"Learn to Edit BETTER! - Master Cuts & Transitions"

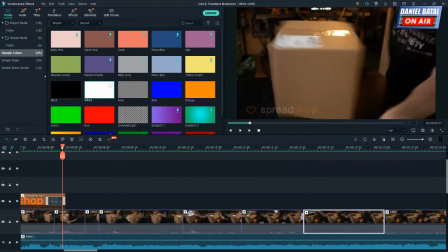This is all one piece of continuous footage
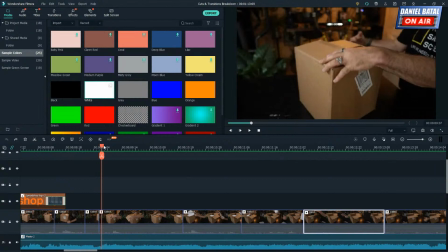where right here, I started opening the box. So this is technically the first. I opened the box, and then right here, you see that? It goes from the box being open to I'm pulling something out of it.
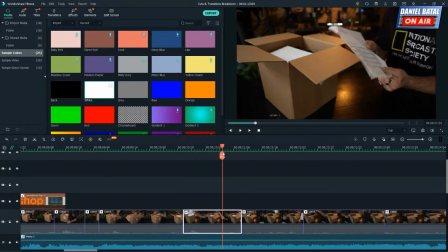And then when I go from this one forward, I pulled out the piece of packing paper that told me what was in it. Then do you see what happened here? The packing paper's in my hand, but the very next frame, the paper's on the ground and my hand's already in the box pulling something else out.
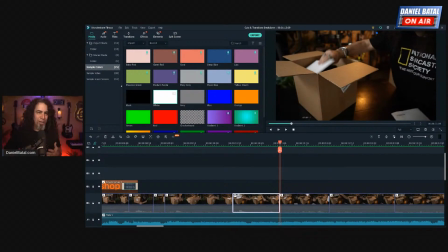Can you guys tell me what that is? You guys know what that one is? Who knows that cut? Because there's a bunch of them here. It's the same cut recurring over and over on that same piece of footage. Who's got it? Alton, the Dogfather Barbecue. That is a jump cut. That is 100% correct.
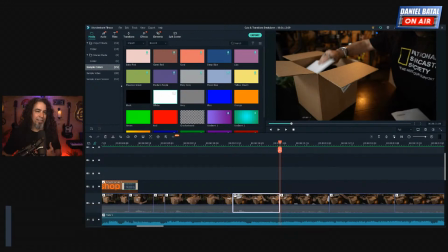Super fast. These are, that's a jump cut. Who else got it? Nailed it. You did nail it. Jump cut, you got it. Perfect. Jump cut, Olivia. That is a really important cut if you're a YouTube content creator.
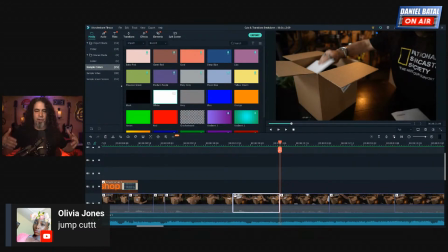So if you're filming yourself talking like I am, now I'm live streaming right now, but if you were filming yourself talking and you wanted to really pick up the pace, make something seem like it's happening faster than it happened in real time when you were filming it.
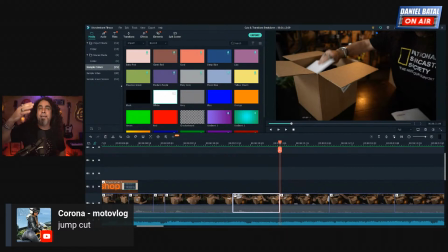Or in this case, I was unpacking a box and I really wanted it to make it seem like time was flying by, but it's one continuous shot. The trick to a jump cut is you're not typically jumping to another piece of something else you filmed. That would be a standard cut, even though that can be a montage. But a jump cut is usually when you have one long piece of footage
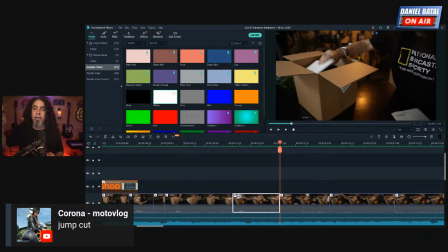and you slice it up so it keeps jumping forward to events that are happening during that piece of footage. You jump forward, and it keeps jumping forward, taking out sections of like, not wasted time, but it's just stuff to make it feel like things are happening more quickly.
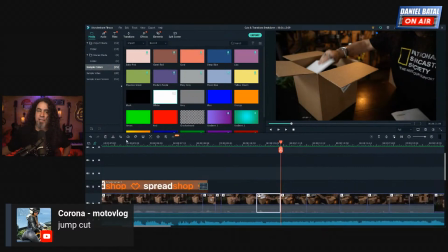So it speeds up time, all right? Does that make sense? So all of these things in here, when I was doing this, all it was doing was jumping from that piece.
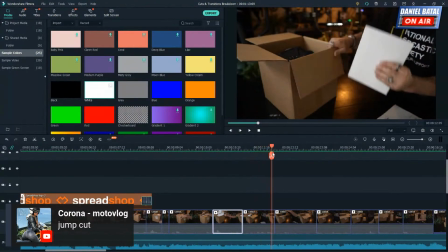If you see here, now I'm pulling out the sticker package, which is in my hand. That's this piece of footage here, right? Oh, hold on a second. Let me pull this off the screen so you can see. So then from that sticker package, I'm holding it, and then boom, all of a sudden the sticker package isn't there, and I'm pulling a shirt out.
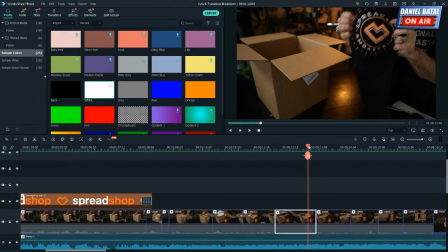And then when I hold that shirt up here, I just barely got that thing to say spread shop on screen,
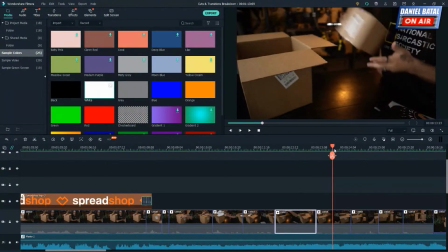and then boom, I jumped right to me reaching in and grabbing one of the coffee mugs out. That was the technique of jump cutting.
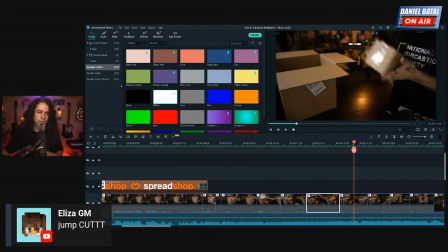Jump, jump, jump, jump, jump. Super, super important technique to know. If you're trying to make something feel like it's going by more quickly, if you're trying to tighten up your edit and you want to if you're speaking and you want to take out some of the lines that you might have been sitting there wasting a little time and jump to the next important
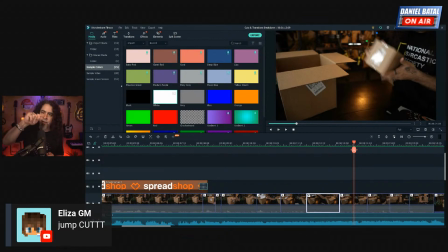line that you were trying to say, jump cuts, all right? There was actually a total of 8 separate jump cuts. So the very first thing that happened, again, we were trying to figure out what transitions and cuts,
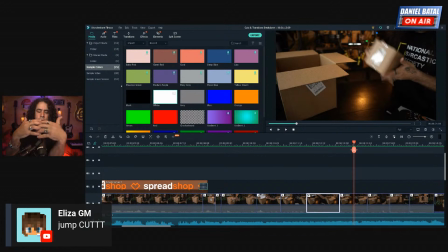because I think those two things work so importantly together, are happening in this one. The first one was a dissolve in. Second one was a zoom in, zoom out. The third one that no one got was just a standard cut or a jump cut. And then the next 8, which brought us to 11 different things happening, were all jump cuts.
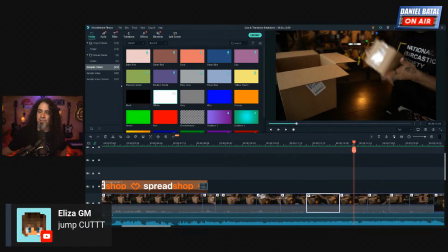Every one of them was just jump cut, jump cut, jump cut. And as I move forward, you can see these are all jump cuts.
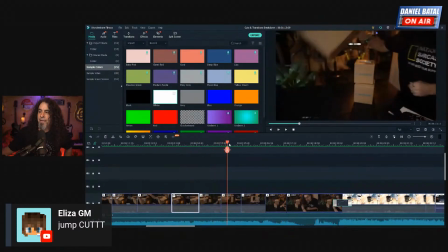It's the same box. It's the same unboxing. That same unboxing. And then I pushed everything aside. These were all jump cuts here. Now, once I had everything out, I jump cut over to here, and there's this thing that happened.
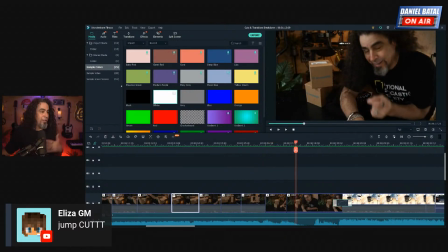I zoomed in. This wasn't a transition. I just zoomed in.